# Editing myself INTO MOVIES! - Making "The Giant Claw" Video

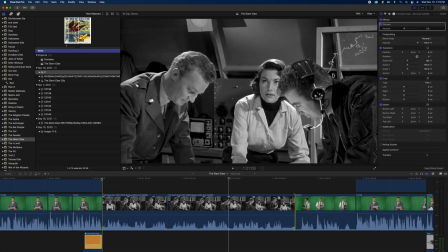Hey guys, I wanted to make this video just to show any of you who are interested how I edit my
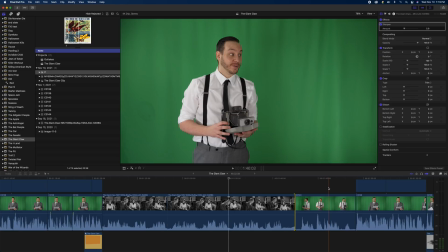videos in terms of the skits I do when I cut myself into the movie that I'm reviewing.
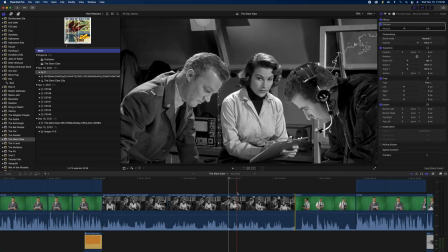This is one of my favorite things to do in editing when the opportunity arises,
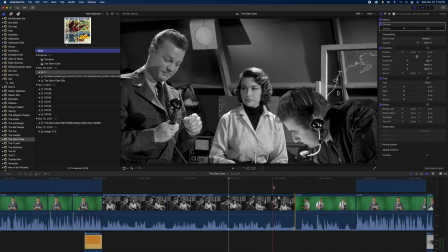and it's really fun to kind of play around with the program and just see what's possible.
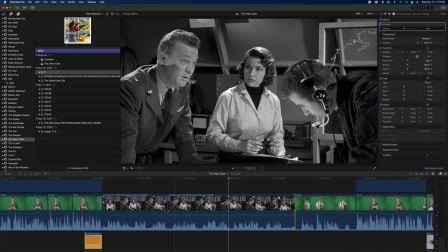What's interesting about this video is that I'm going to be using the new version of Final Cut Pro, which has tracking, and I'm going to be using that to track camera movement and apply it to my own footage to really make it look like I'm in the scene.
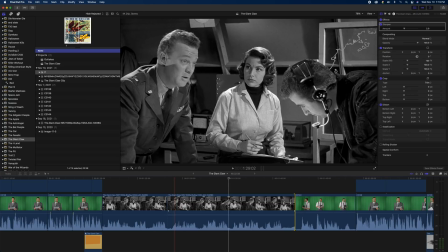So let's get started with the first kind of skit that I feature in the video.
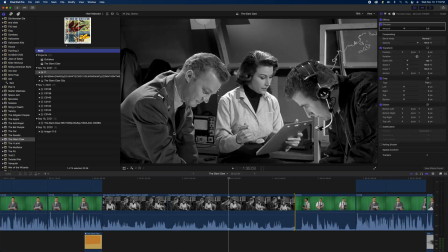Now, normally how I would do this is I would take a screenshot from the film. I would duplicate that screenshot, and then on the top layer, I would draw a mask around the characters here. So I would have a top layer and then a background layer.
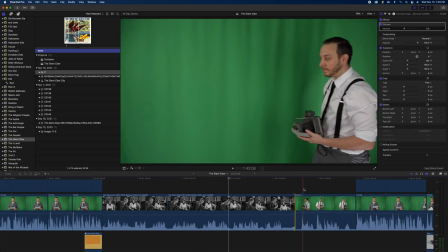Then what I would do is I'd take the footage of myself and I would sandwich that in between these two layers.
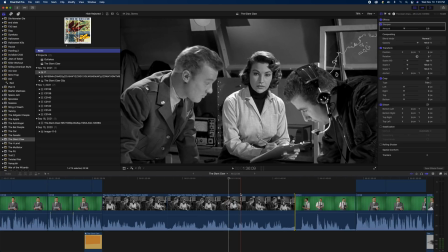Now, this is going to be much more challenging because this footage, as you can see, the camera actually moves.
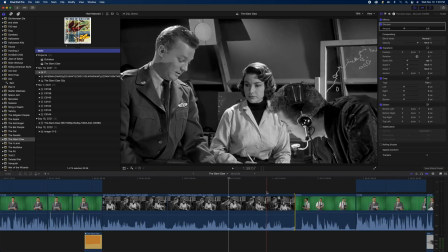So this is actually a good opportunity to use the new tracking features in the new version of Final Cut Pro. And it's great that Final Cut finally has these tracking features. I used to use After Effects for all my tracking.
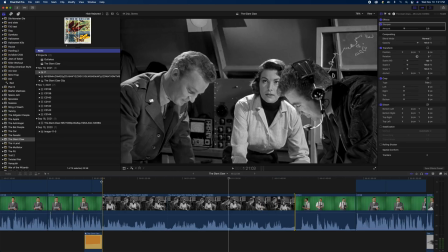Okay, so this is the scene that we're working with. I'm just gonna play it so that you can hear it.
I didn't know pilots were allowed to do things like that.
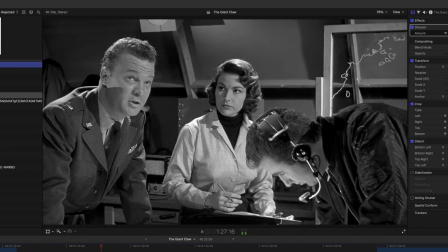Not Air Force pilots, you're right. But Mitch is an electronics engineer. He may work for the government, but man, he kind of makes his own rules.
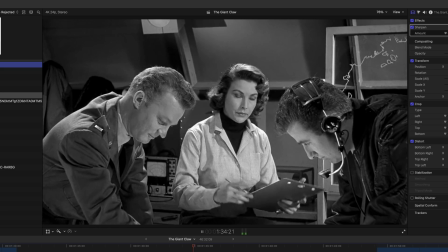So does a 3-year-old child until his mother spanks him. Mother, dear mother, I'm ready if you are.
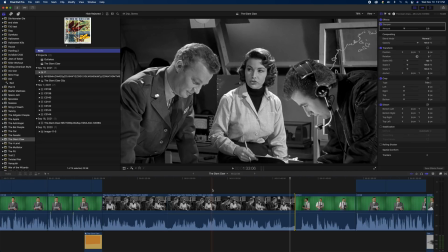So this actually works really well because there's the spot here where
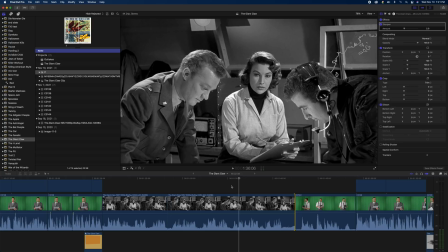Mitch is talking through the radio and none of the characters in the room are speaking.
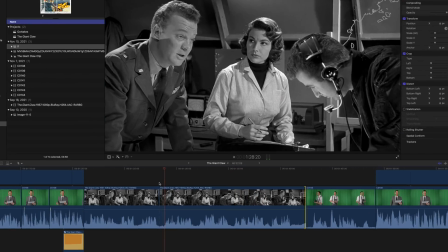So it's a good place to put my character into the shot. So I'm gonna do a cut right here and here.
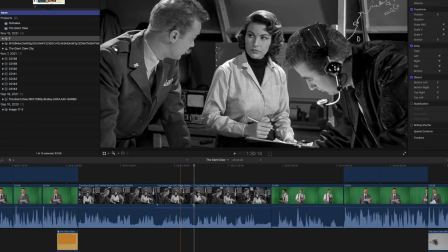Basically, I'm gonna cut out when Sally's talking because it kind of runs on and we don't need it.
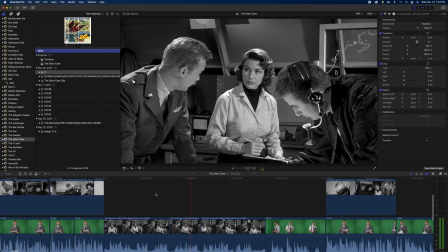So now, as you can see, there's gonna be a jump cut from when this guy's talking
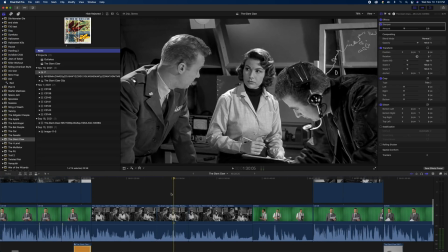to the next shot where Mitch is talking through the radio and I'm gonna be in the scene.
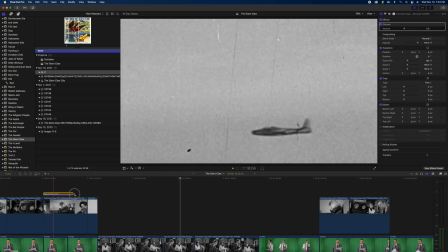So what I'm gonna do now is I'm gonna take an adjustment layer. This is just a blank layer.
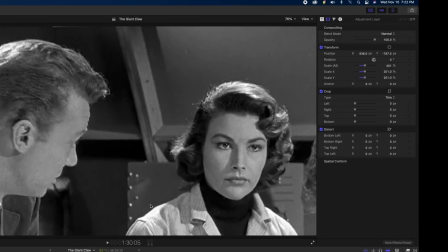I'm gonna put it over top of the cut. And then up here in the transform controls, I'm gonna scale it.
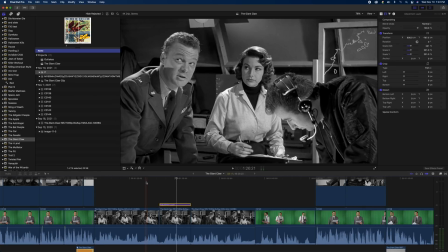So now it's punched in. So now when you play it back, it looks like it's another shot.
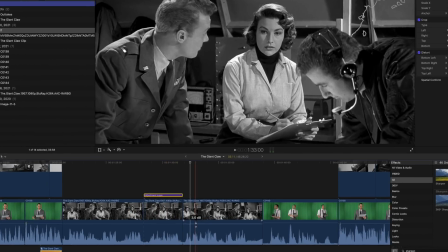It actually visually breaks up the scene. Okay, so this next clip, this is the one where he's talking, and I'm gonna be in this one.
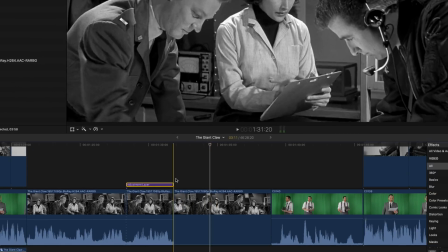So I'm just gonna kill the audio completely on it. So the previous clip still has its original audio.
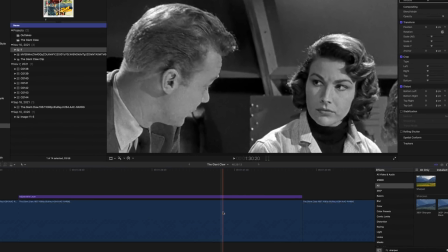So you would notice a sharp cutoff as it goes from clip to clip. So what I'm gonna do is I'm gonna zoom in here.
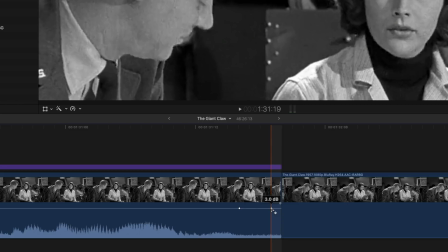I'm gonna hit the Option key, and I'm gonna set 2 keyframes. And then I'm just gonna do fade out here so that it just kind of curves and fades nicely.
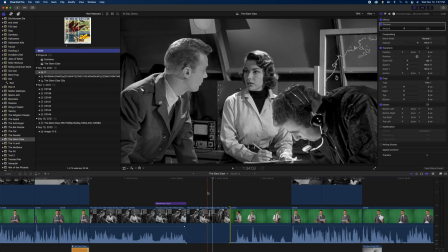Okay, so the next clip, of course, is going to be the clip that I edit myself into. So what I'm gonna do is I'm gonna copy it and I'm gonna paste it so that there's a duplicate.
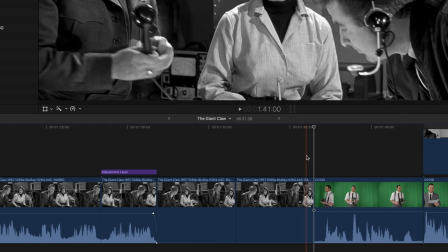So one of the clips here is gonna be our foreground. I'm just gonna select the second one here, designate that as the foreground clip, okay?
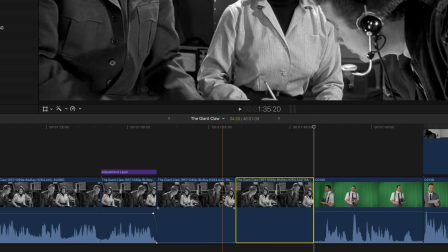So that's just gonna be the people. The one back here, the original, is going to be our background clip.
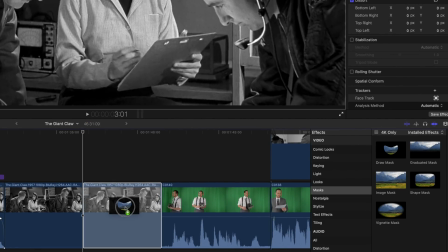And here's where the work starts. I'm gonna select a draw mask and I'm gonna put it onto the foreground clip.
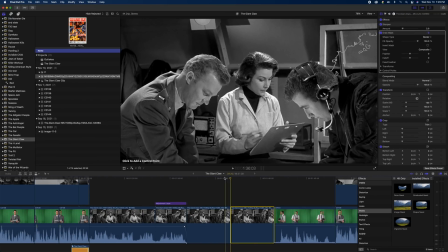Now, I'm gonna have to draw the mask around all of the characters,
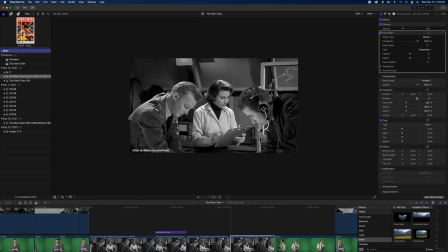or at least the parts of the frame that I'm going to be walking into. Okay, so I'm just going to click point to point all around each of the characters.
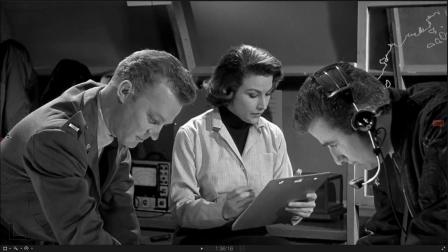I'm just gonna zoom in here, and it doesn't have to be exactly perfect because we're gonna feather it a bit in the end, but it's gonna take a really long time. So I'm just gonna fast forward through this whole thing.